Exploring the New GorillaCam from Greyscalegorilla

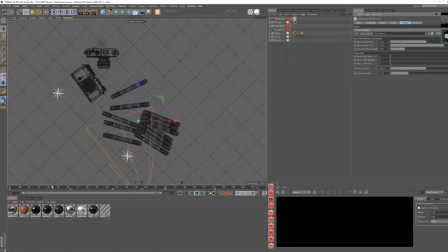I could actually, let's just rewind this back down. You can see it's going to overshoot it by quite a bit. And then it comes back. That's probably a bit much, but when you're dealing with focus, sometimes you have to take it a little bit far just to be able to see it.
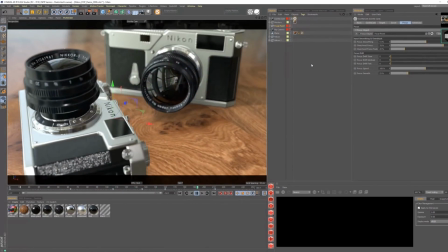So I'm going to look through the actual camera here and just see if that's working. It's actually not that bad.
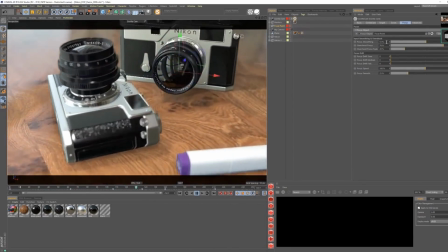If we went any further with it, then we might have some problems. But I feel like that feels pretty good.
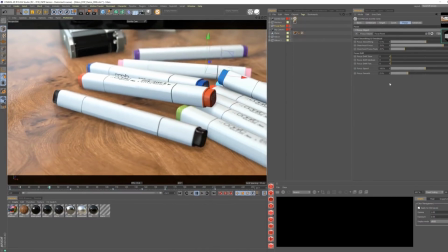The other thing I'm going to do is do this focal. What did I call it?
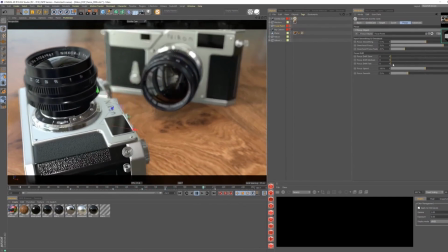Breathing focus. Breathing focus. I don't know why that sounds weird to say, but we're going to do that with the focus drift.
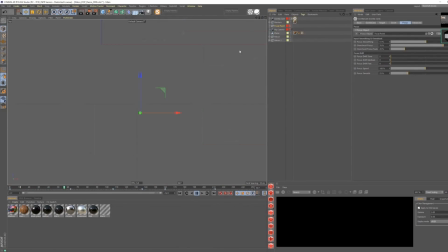So let's just go back up into a top view just so you can easily see what's going on. I'm going to zero out all this stuff just so you can just focus on the actual focus drift. Now think of focus drift as shake for your focus. So I have a slow shake on my focus drift, which is going to like take it wildly out, in and out.
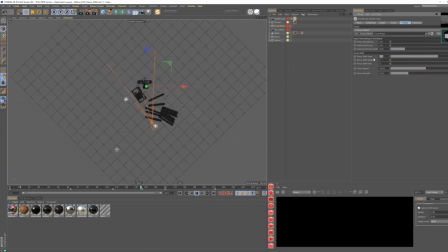Yeah, you got to be subtle with that thing. You got to be subtle with this one. So maybe like a 0.5 would probably be good. So it just adds that another little bit of that human touch that makes a camera feel like a person is behind it and it's not just stock out of the computer.
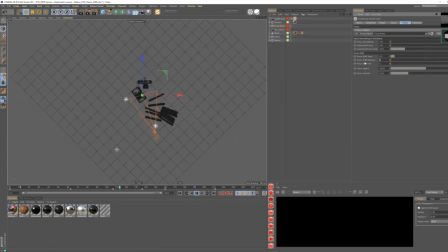So the other thing I'm going to do is turn up a little bit of the media, maybe put in like, I don't know, like 5.
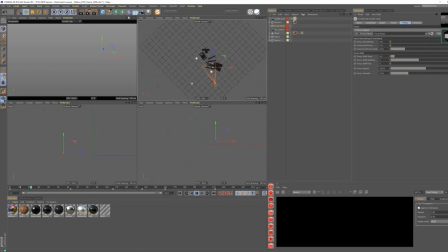That's probably way too crazy, but I wanted to show you what that looks like in the actual shot so we can sort of see it.
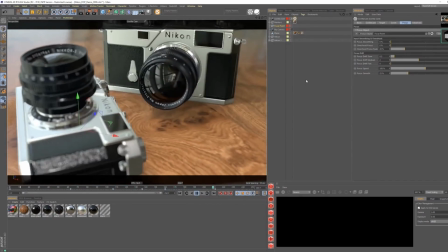Now it's looking like this person has no idea where the focus is and they're just kind of going crazy.
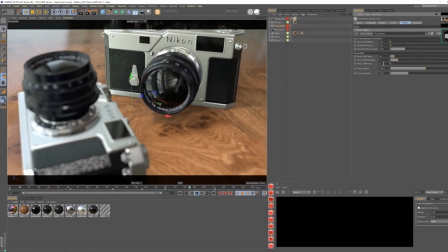But a little bit of that goes a long way if I just set that to like 1. Now the fast is fast, and it's probably going to be too fast for most, but sometimes you want that.
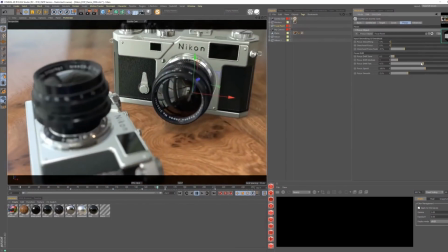Sometimes you want that like really fast, subtle sort of bit of focus change in your shot.
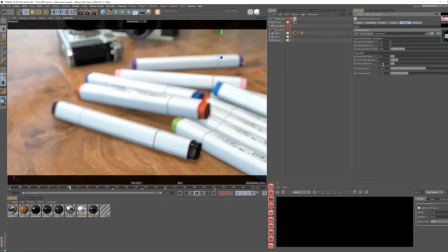In this case, I might bring this down to like a 0.5. Actually, I kind of liked it higher, maybe like 2.
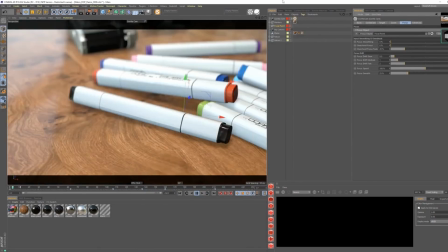Feels pretty good. Yeah, that feels pretty good. And in case you're wondering, I kind of glazed over this a little bit,
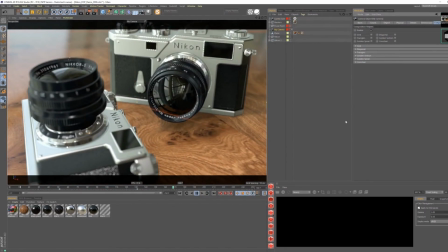but if we jump into our original camera, again, this is what our original camera was doing. And if I adjust my f-stop of this original camera, it'll actually adjust the depth of field here in my viewport in R19.
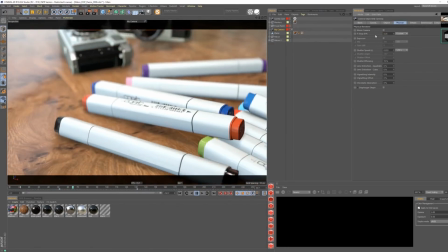So if we wanted to make this even like blurrier, we could do that just like that.
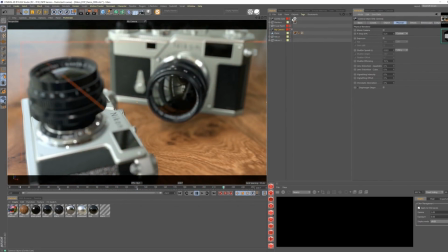And let's just jump back into our GorillaCam so we can see what it's doing. So yeah, again, I mean, I always love coming. This always kind of blows my mind to like look at the original camera and how sort of janky it was.
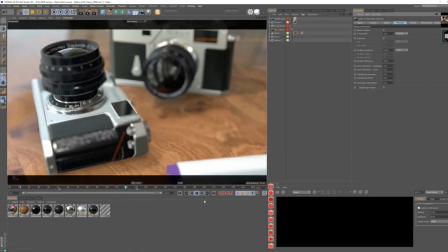Not to say that you should start animating your cameras like crappily,
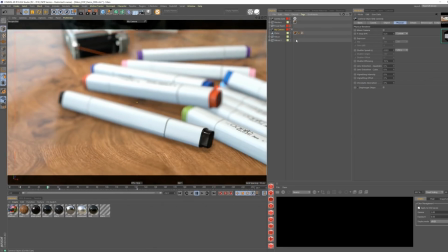but it's just it's great to know that GorillaCam is going to take your camera and instantly sort of make it feel a bit more human.
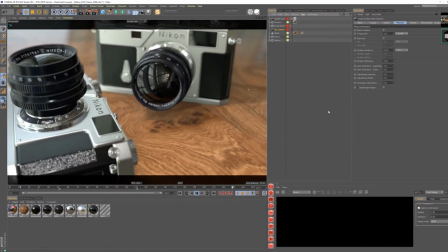And getting back to what Chris was saying before,
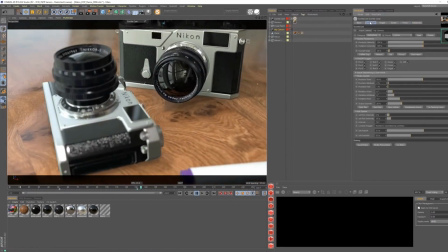Chris was mentioning the different ways that you can sort of treat the shake system,
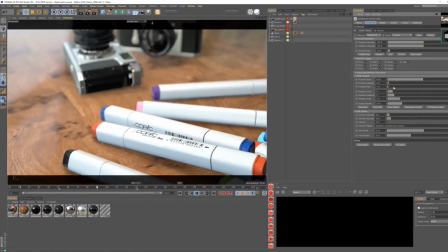and he mentioned that he doesn't like to use a lot of low, and I do. I want to defend my use of low for.
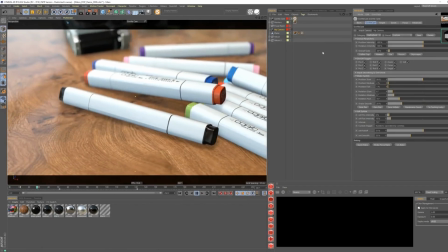I just said we had different styles. I want to defend. I want to defend my position on slow.
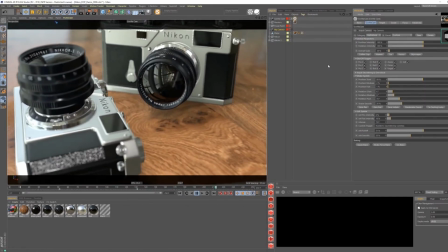So, a lot of the times when you're doing a shot like this, you don't want to use too much
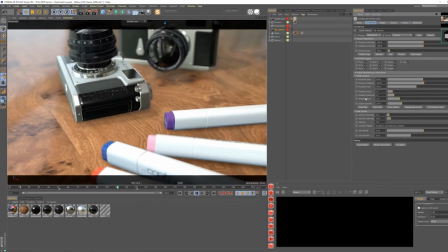fast shake because it ends up feeling sort of cheap.
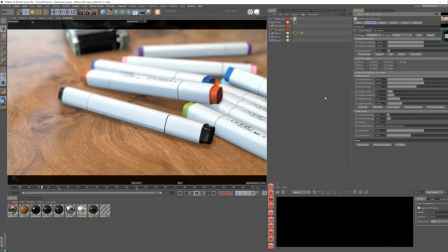It ends up feeling like somebody shot this with a cheap camera, either a phone or a GoPro or something like that.
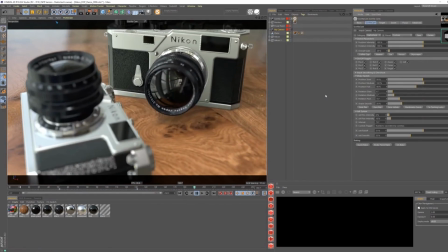And I want it to feel intimate, but I also don't want it to feel cheap.
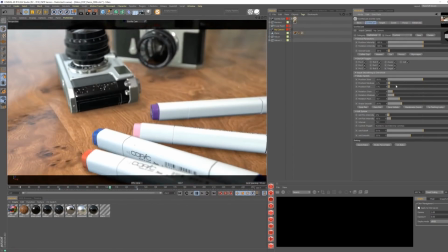So I'll usually throw in a lot of the position slow to sort of offset the fact that I've got a pretty linear camera here,
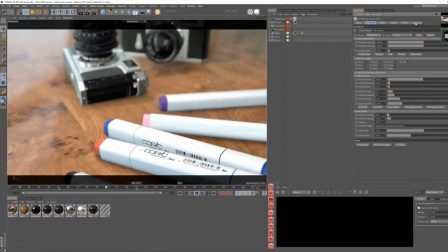and I want to create some interesting. I want to create a shot where maybe it feels like the person found these objects.
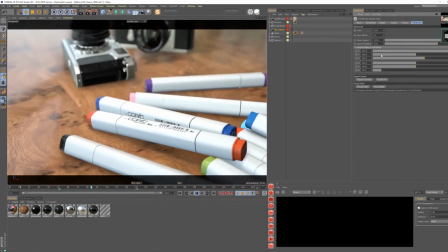So it feels a little bit more spontaneous. If I can do that with low, I'm going to jump into the advanced tab and actually change some of my settings in X and Z,
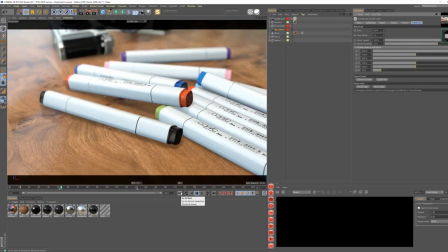which are basically just going to allow the camera to travel a bit farther. So now it sort of has more of the feeling that I'm looking for,
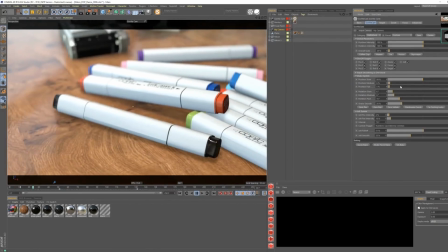which is I want it to feel like the camera operator is finding all these objects on the floor.
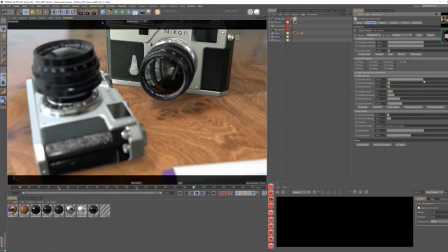And the only way I'm going to be able to do that is with some nice, big, languid sort of moves.